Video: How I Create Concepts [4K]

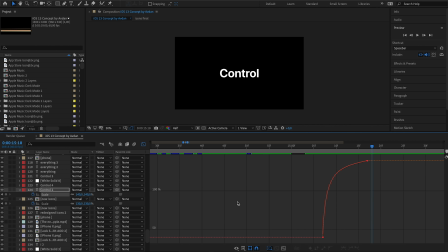7:56 Text is almost stopped right now, but we don't want to do that. It needs to accelerate again so we can continue the animation.
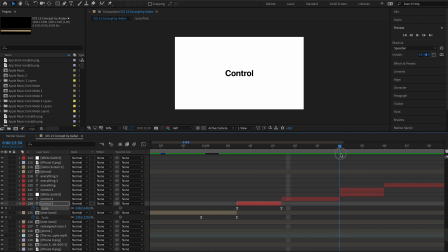8:08 Just like that.
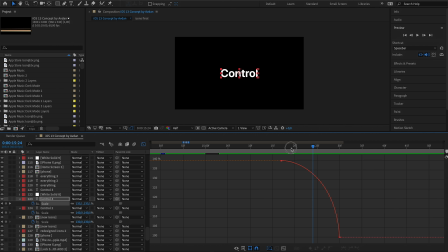But why did I change the background color to white? Actually, it highlights the meaning of the word, on and off.
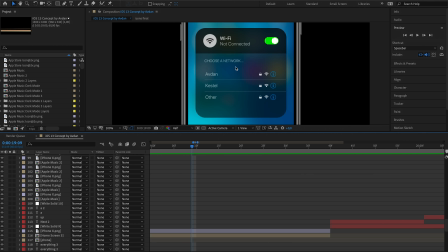8:23 And then, the message repeats itself on Control Center animation.
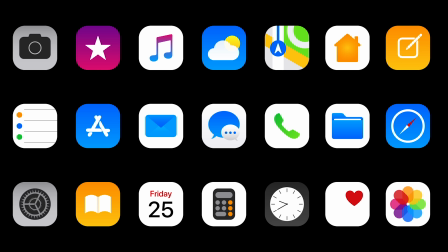8:29 On and off. I think this helps audience to understand what's going on.
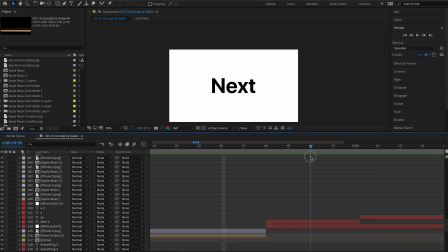8:37 Same principle is applied to other animations as well.
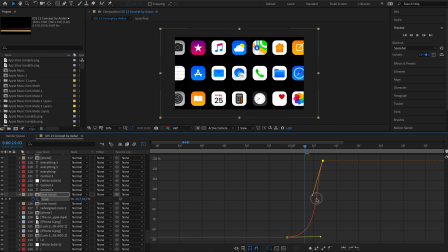8:48 They are all continuous animations. I use Graph Editor to adjust acceleration.
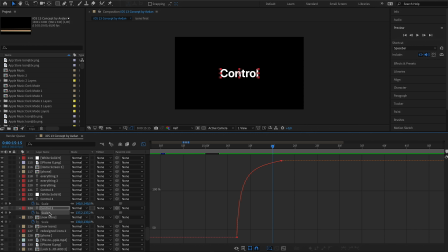8:55 If you know physics, you can easily create continuous animations with After Effects.
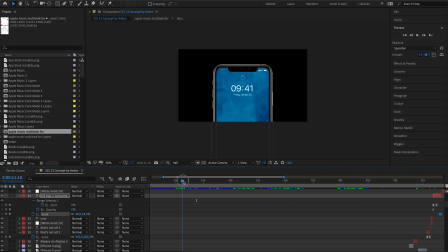9:01 And what about UI animations?
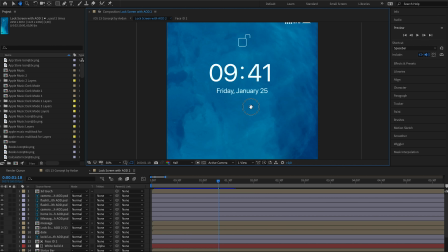9:04 I can't explain everything on this video, but I can say that UI animations are the most challenging part of this project. You have to adjust every value of moving objects, such as position,
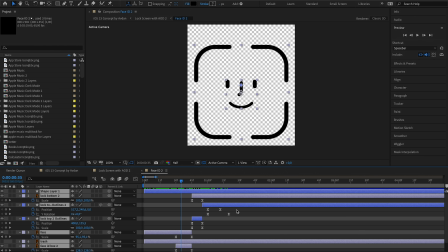9:20 opacity, scale, rotation, and so on. I have to use calculator to adjust the right values sometimes. This 1-minute video takes hours to create, because I work on each frame carefully.
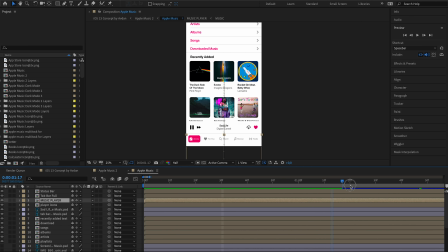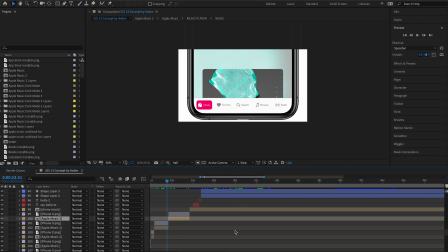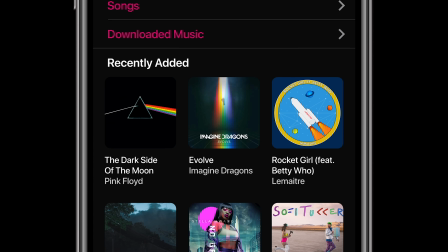9:54 This video has more than 3,600 frames.
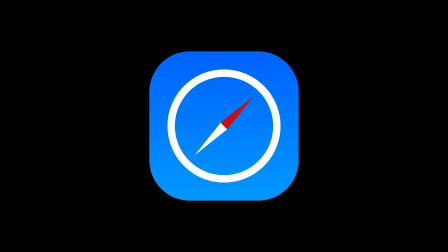9:58 You see 60 seconds, I see 3,600 frames.
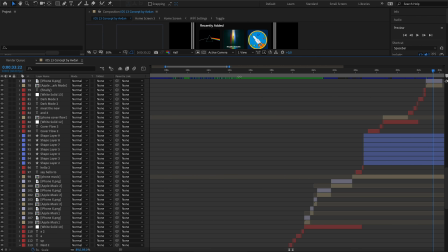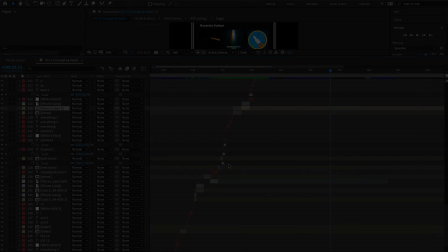10:09 After I finish all the animations, I export the project as a video.
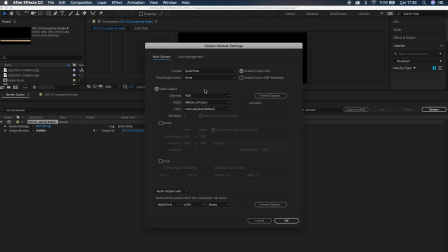10:16 This is how I create concepts. As you can see, it's not an easy process.
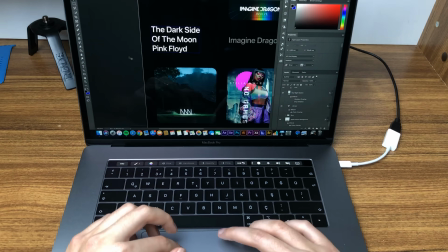10:22 It needs so much effort. That's why I can't upload concept videos weekly.
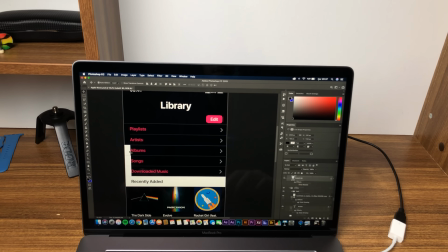10:29 Also, I don't use the same methods all the time.
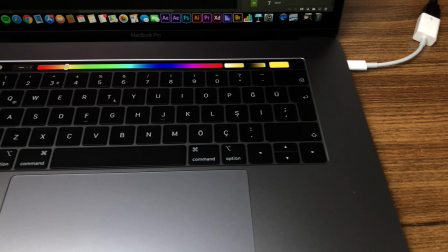10:32 Every time I create a video, I'm trying to change something, like better animations, different design styles.
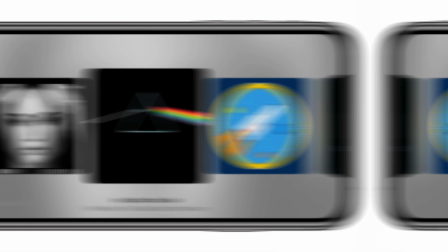10:40 And this will never change. I will always try to do my best